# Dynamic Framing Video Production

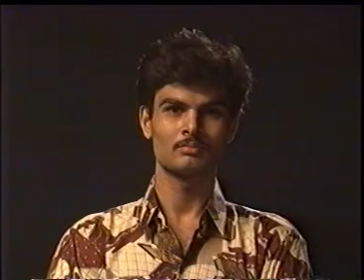[8:45]
Sufficient headroom should be given while framing a shot of a person.
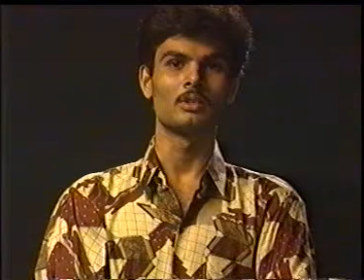[8:50]
The headroom should neither be too small nor too large. The short compose should be aesthetically pleasant.
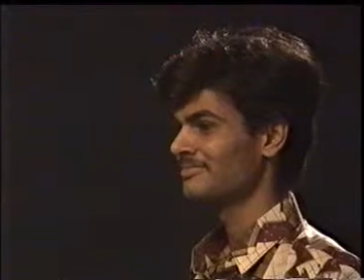[9:04]
Always frame the profile close up giving proper looking space also called nose room.
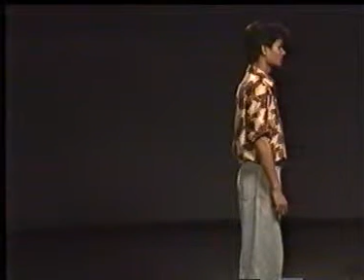[9:15]
This composition does not look balanced.
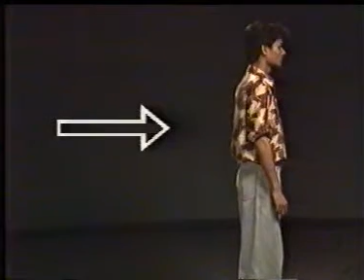[9:18]
It suggests that another person can enter the frame from the left.
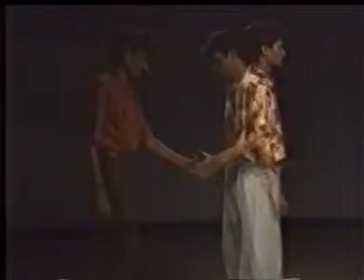[9:25]
To balance the composition, the person will have to turn his face to other side.
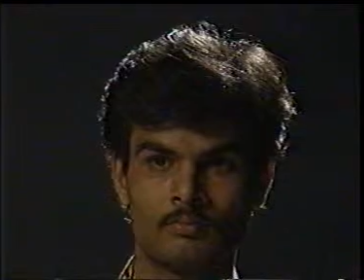[9:34]
Never frame a person cutting at natural joints like neck, elbows,
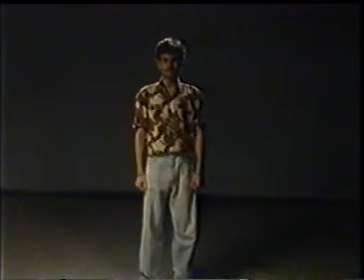[9:46]
ankles, etc. Now, let us see certain situations where the subject in the frame is moving.
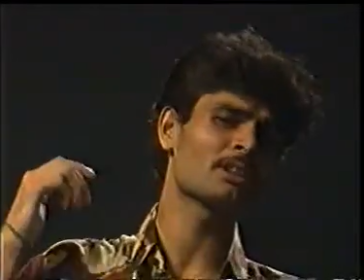[10:01]
While framing close-ups, cameraman should be careful enough to include the hand and head movements.
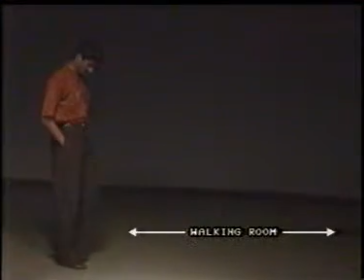[10:13]
While framing a moving person, always provide a walking room in front of the person.
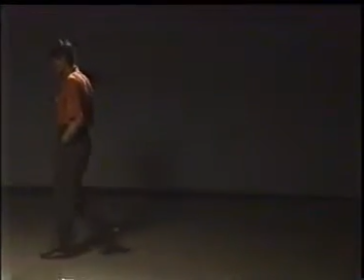[10:21]
Let us see what happens when the walking room is not provided. Does it not look awkward?
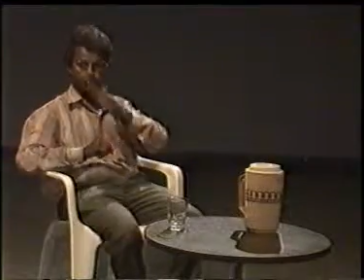[10:32]
When a person sits or gets up, avoid cutting his head or body.
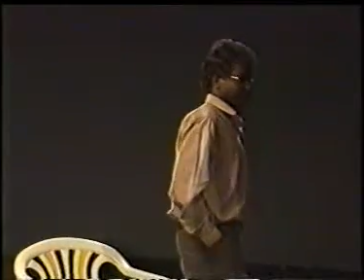[10:43]
Anticipate the movement of the person as per the demand of the scene.
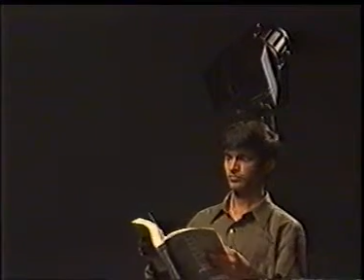[10:50]
How do you appreciate this composition in the frame? is it not looking awkward this can be corrected either by moving background
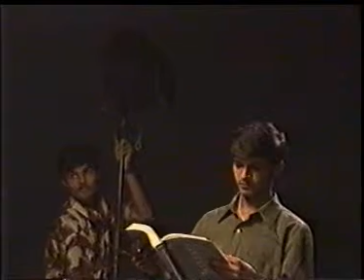[11:02]
object or by moving the position of the camera always
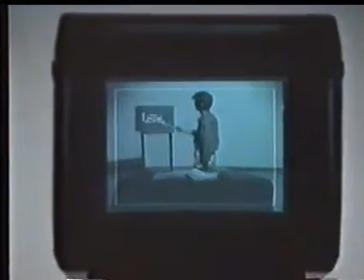[11:09]
remember to frame the visual information in the safe action area of the screen as
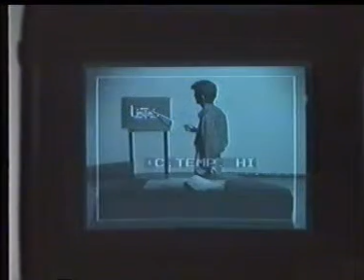[11:16]
about 10% of the edge information is lost while the program reaches the TV receiver.
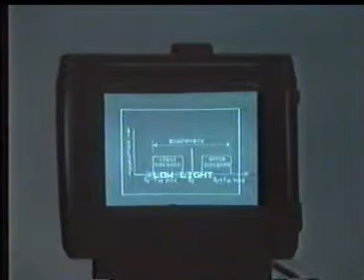[11:25]
Always compose the graphics in safe title area. Finally while framing the shots keep in the mind the rule of thirds.
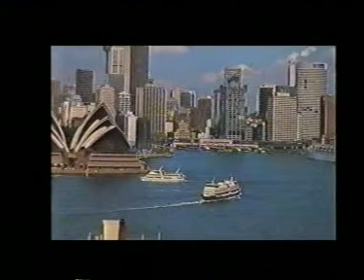[11:41]
Frame the scene in such a way that the important objects fall on the intersecting lines while we divide the screen into three equal horizontal and vertical parts.
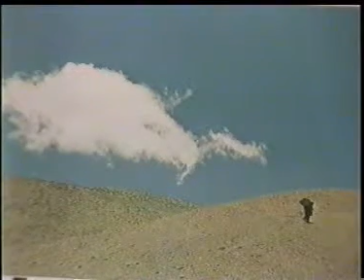[11:59]
Let us see another composition which looks aesthetically pleasant and has been achieved by using the rule of thirds. Well friends, I hope you would have liked this presentation on framing and composition. Do not forget that you can master these framing techniques only by practice and hard work. Good bye.